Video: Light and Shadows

We read in the book of Genesis, In the beginning God created the heavens and the earth. Now the earth was formless and empty. Darkness was over the surface of the deep, and the Spirit of God was hovering over the waters.
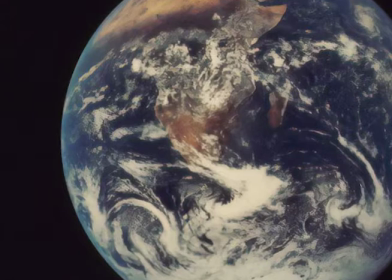And God said, Let there be light. And there was light. God saw that the light was good, and he separated the light from the darkness.
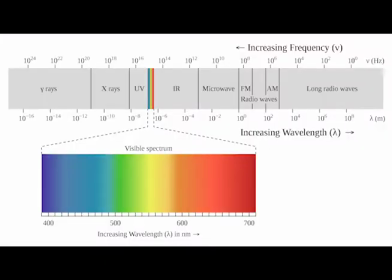We can tell that light occupies an important place in thought. We can see that it's so important that it appears in the very beginning of the book of Genesis when God created the world.
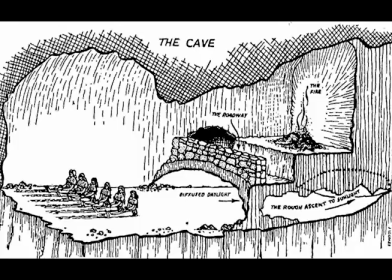In other ancient thought systems light also occupied an important place.
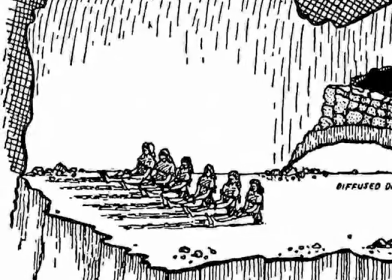Plato's allegory, the cave describes prisoners that are trapped inside a cave and behind them is a fire.
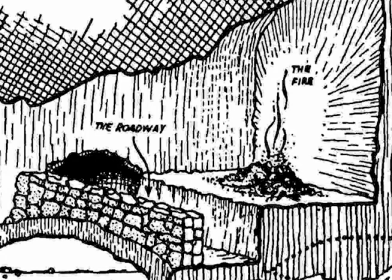And that fire lights the room and between the prisoners in the fire objects are moved and it casts a shadow on the wall in front of them.
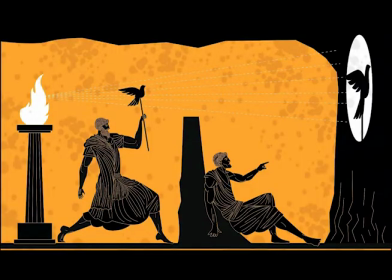According to Plato, these prisoners thought that the shadows were real. And they didn't realize that outside of the cave, there was real light, where real objects were.
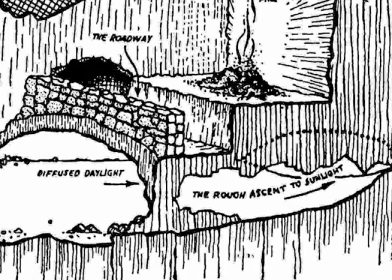There were not these shadows that flickered across the wall.
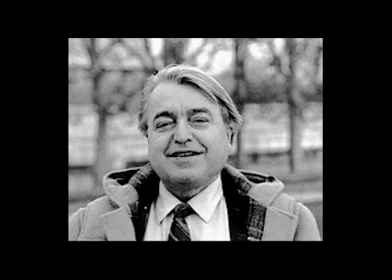Later, the French media theorist, Christian Metz, wrote about how when someone was in a theater,
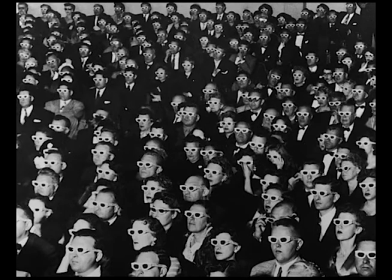they sat in a dark room and a light projected from behind them. It was almost as if their thoughts were manifest on the screen in front of them.
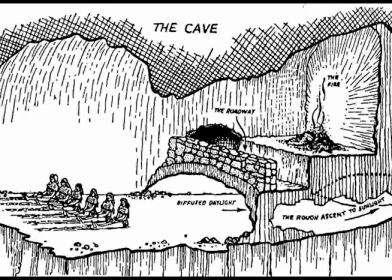It doesn't seem to me that it's very different than what Plato described in the allegory of the cave.
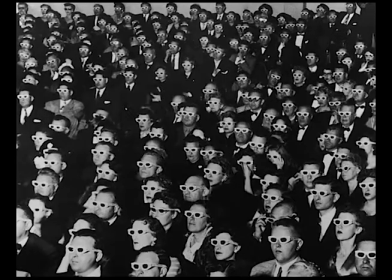Metz thought that this moment, this time that we looked at the screens, was a good point to kind of look deeper into ourselves and to the world around us through analyzing
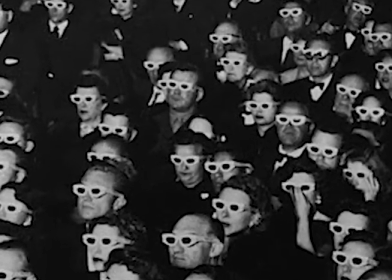the images that they appeared and what they made us think and what they made us feel.
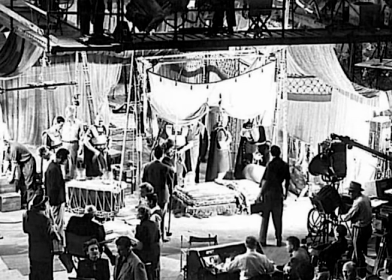In motion pictures, much like in Plato's allegory of the cave, the filmmakers are using things akin to Plato's fire and the objects that get moved across in front of the fire that end up causing shadows.
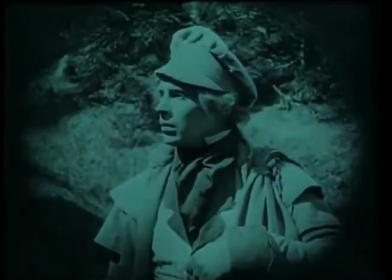Shadows are an important part of creating any kind of visual art, as is the light.
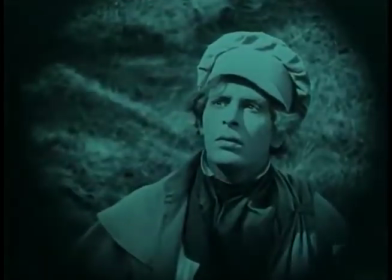Without the light, we can't have the shadows. We have both of these when we are creating images.
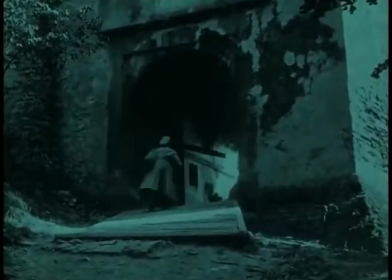I'm going to use examples from the 1922 film Nosferatu. to.
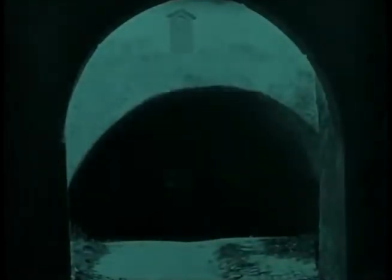So there are certain things that light can do when somebody is creating something. One is that it defines the space.
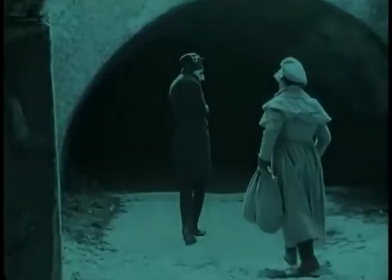So the light and the shadow together define the space that's supposed to be there. Remember that whenever we're watching a film,
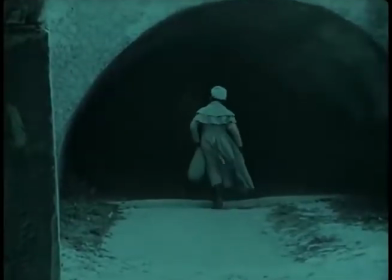we're always looking at a kind of visual transformation or translation that takes place where
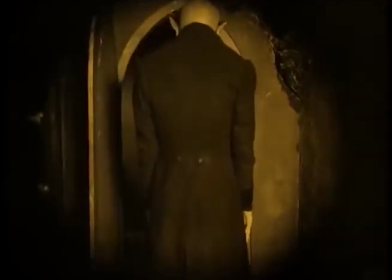the maker has turned what was three-dimensional space into a two-dimensional space,
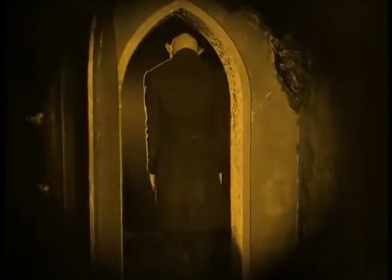meaning the two-dimensional space being the screen that we actually watch an image on or look at an image on on the surface.
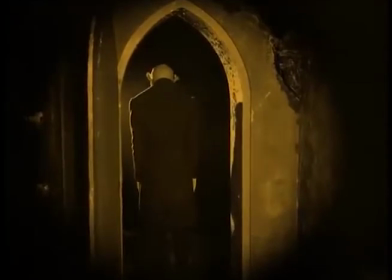The shadows can be used to define that space better.
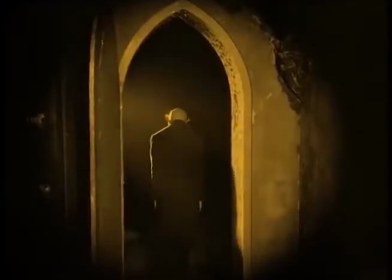They help us determine what distances are, or they deceive us rather into thinking that there's an actual space there that somebody can walk into and out of.
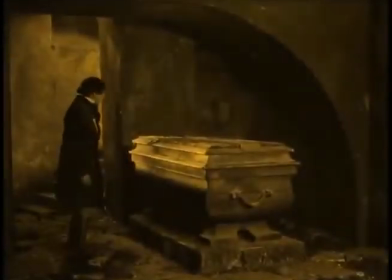We also have different types of shadows that can appear. We have attached shadows.
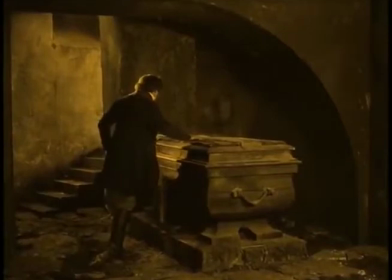These are shadows that are part of something as it appears on screen. They can help define what the thing looks like.
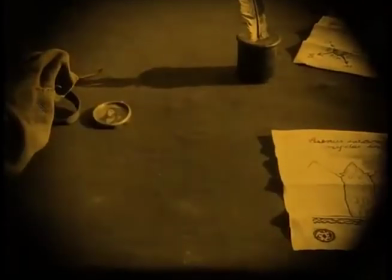We have cast shadows. Cast shadows are shadows that are cast by the object.
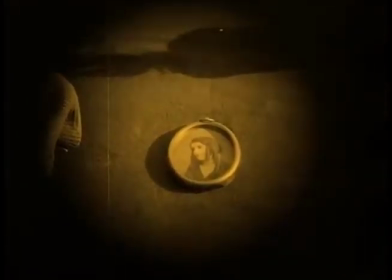Sometimes these cast shadows are attached or rather connected to the object where it's very clear that they're part of that object,
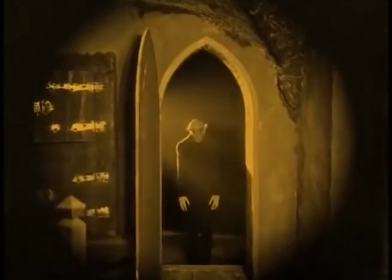they're falling off of that object, or they can be disconnected, where you see the object and then you see the shadow of the object somewhere else in the scene.
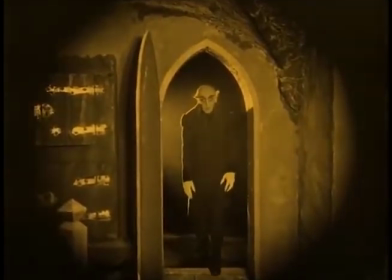Then sometimes the shadows themselves are used as a cast shadow,
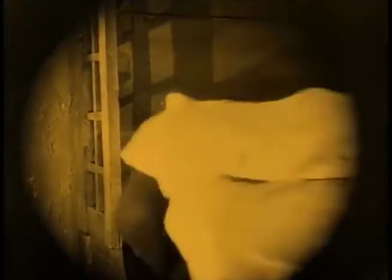where a light shines on something and it casts a shadow,
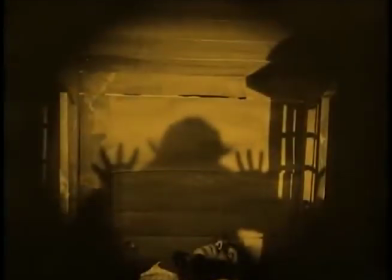and sometimes the independent cast shadow can be part of the visual experience. Like, if we use an example of prison bars,
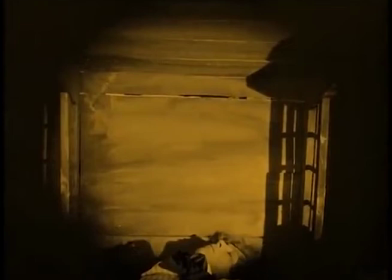in this image we don't know if there's actually bars there or not, but it suggests that there are.